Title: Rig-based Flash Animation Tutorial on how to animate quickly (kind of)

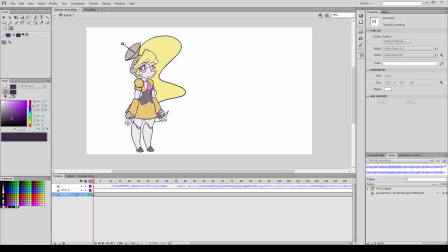Hey everyone, this is Edrin. So, I'm a fast animator, and I kind of want to share my methods to explain how I've gotten so fast because it kind of boils down to three rules. Number one is I memorize my hotkeys, which significantly speeds up my ability to animate.
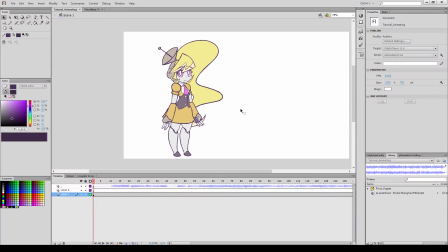I'm not going to be going into details of what each hotkey is or what each hotkey does, but I will have a display down in the bottom right-hand corner of my screen that demonstrates what key I'm pressing.
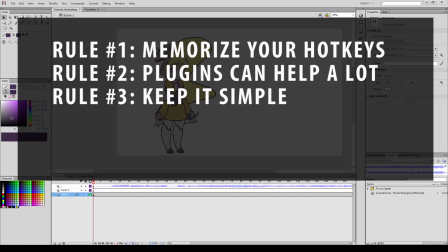Two, make sure you use plugins that streamline your work, and this one I'll be discussing a lot. And three, utilize minimalism where it's effective. More details does not always mean something will look better.
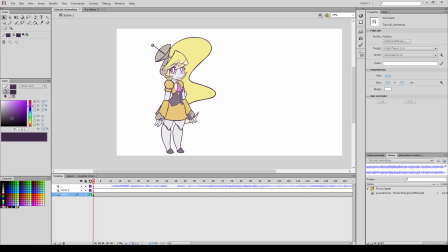This applies to both your art and to the animation itself. Also, good nesting and organization is very, very important, and I will go into this as well. Just don't overdo whatever it is you're trying to do. Note that this tutorial is a bit long, so I've included chapters where you can basically skip using annotations or links in the description.
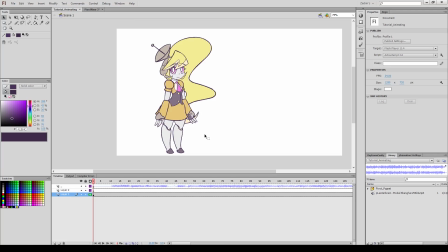Keep in mind that this tutorial is long because I'm basically trying to condense stuff that I've learned over the course of like 3 to 4 to 5 years. Don't know exactly how many. I'm trying to condense it into a single video that you can watch in a single sitting. Ultimately, you're going to have to come up with a lot of your own methods to get fast, but this is basically what I do.
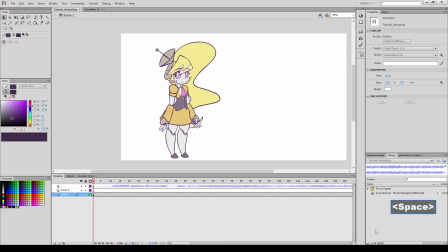Now, I'm going to assume that you know the basic forays of animating in Flash, and if you don't know those, then you're at the wrong tutorial because this is an experienced tutorial.
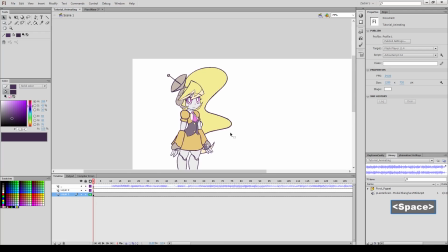This is to show you how to get better, not to teach you from scratch. I've got actually another tutorial that does teach you how to learn from scratch over on this channel instead, so you can click that if you want.
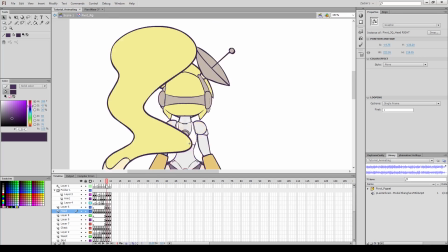Anyway, for those of you who know me, I am a rig-based animator, which means I animate using puppets. Frame by frame is great as well, but it's not what I'm going to be covering here.
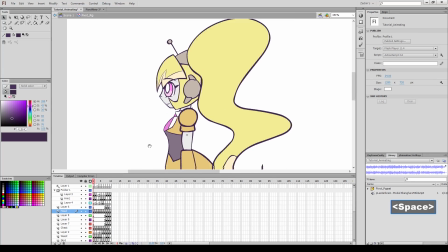So originally I was going to do a tutorial on me making a puppet from scratch, but in hindsight that would be very long and not show a lot of information, and it was kind of boring.
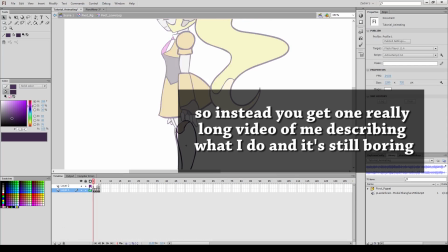So instead I'm going to just get straight to it with animating, with a brief overview of puppet organization.
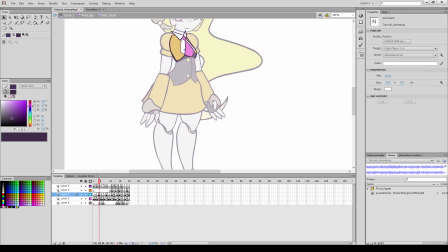If you notice, each frame corresponds to a different angle for the parent rig. This means that if I want to use a certain angle, I can just select it, then break it apart and distribute its components to layers. This also means that when making a puppet, everything has to be a graphic symbol set to single frame, not looped or play once.
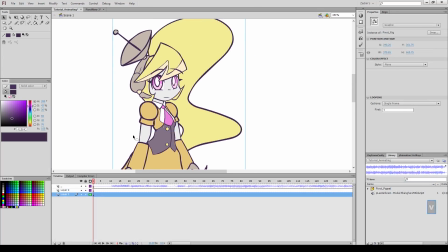So naturally, the first thing to do when animating is to decide what the hell you want to do.
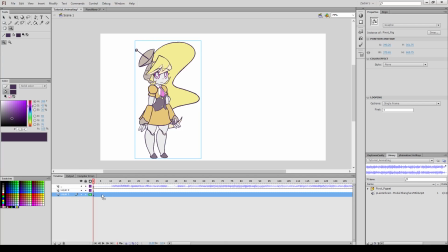And in this case, I'm going to take one of my friend's Plasterbrain's songs, because she's goddamn amazing at music, and I'm going to be lip-syncing a little bit of it.
How did I end up here?
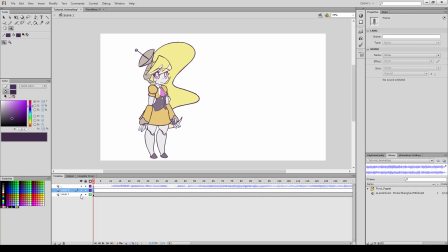First things first, you want to draw out some storyboards. Contrary to popular belief, these do not need to be very detailed.
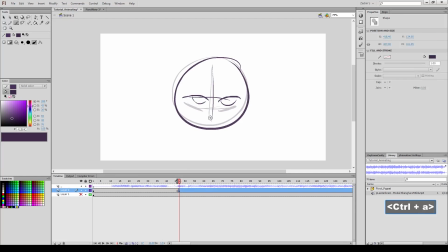As long as they communicate your ideas effectively to the person receiving them, you're good.
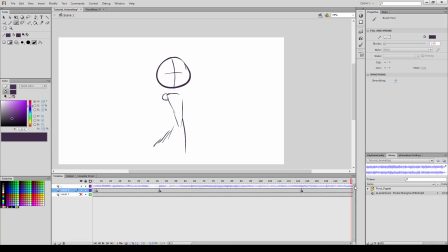And in this case, because they're by me for me, I don't have to make them at all detailed, and I can make them look like chicken scratch.
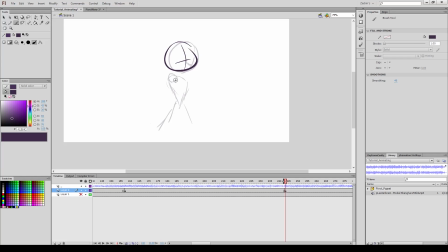So all I need my boards to tell me is basically what position that she's in these certain frames. So as you can see, she's facing front here, and then she's facing 3/4 here, and that's all I need to know.
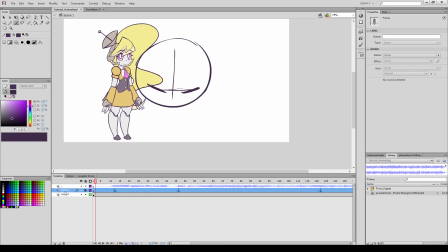Alright, I'm going to turn this into a guide layer because I don't want it to show up on the main animation, but I still want to reference it.
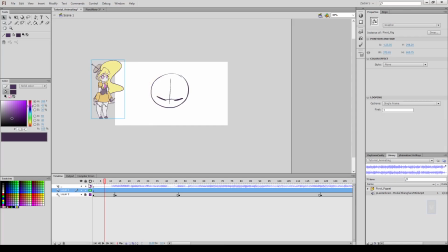And I'm going to do that using a plugin, but I'm going to give the information on the screen because it's a minor plugin and I don't want to go into details. Because this is lip syncing focused, I'm going to get that knocked out before animating the rig itself. Normally I just break down the front view and distribute it to layers. Instead, I'm going to take the front facing mouth from my library and center it in the screen on a new layer using the main timeline.
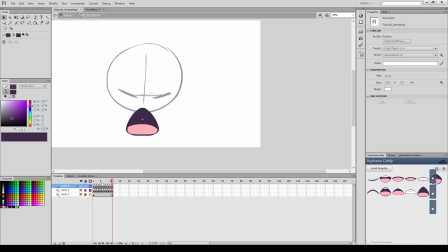The reverse way to do this is to import the audio into the head itself and then lip sync it internally. I'll demonstrate how I use that to animate the eyes later, but the same thing would apply to the mouth.
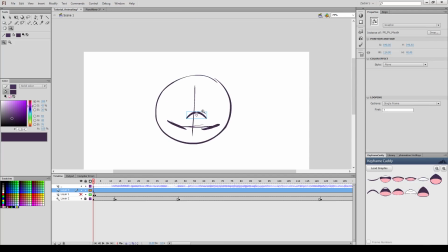Set the mouth to single frame, and now it's time for Keyframecaddy, one of my favorite plugins.
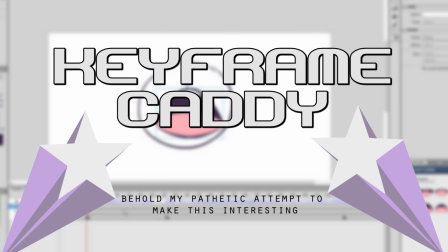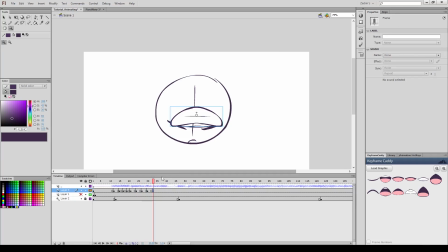Keyframecaddy is a wonderful plugin that analyzes a symbol and makes a button for each unique frame it finds. This allows you to visually lip sync something, which is actually really useful. Normally you'd have to set each frame manually after listening to it and hope that you got it right.
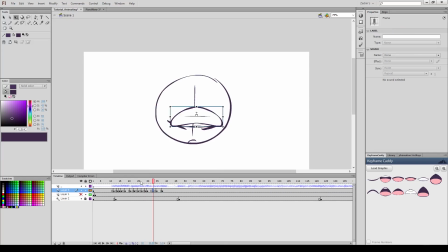All I gotta do is listen to a sample of the audio, see what sound it makes, and then click the corresponding button in Keyframecaddy to set the symbol to that frame. If your mouth has a limited number of positions, you can utilize deformations and scales to give them a little bit more movement.
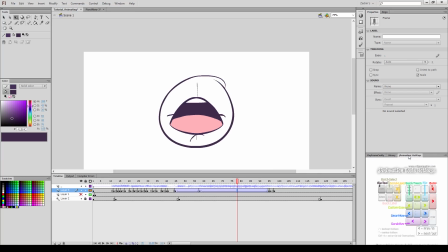Also, don't try to lip sync every single frame. Hell, don't even do 100% in twos either. Mix it up, do mouth movements where they're necessary, not where arbitrary standards tell you to put them.
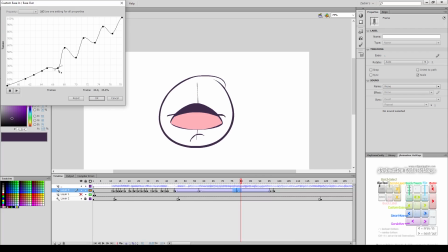This is both looks better and is less work. If you're doing deformations and scales, you can even use the dreaded tweens to give yourself a little bit more variety in your animation.
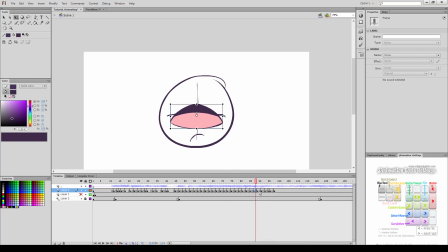Is there a part where the voice has vibrato? You can use a custom ease with oscillation to make it look like it's vibrating.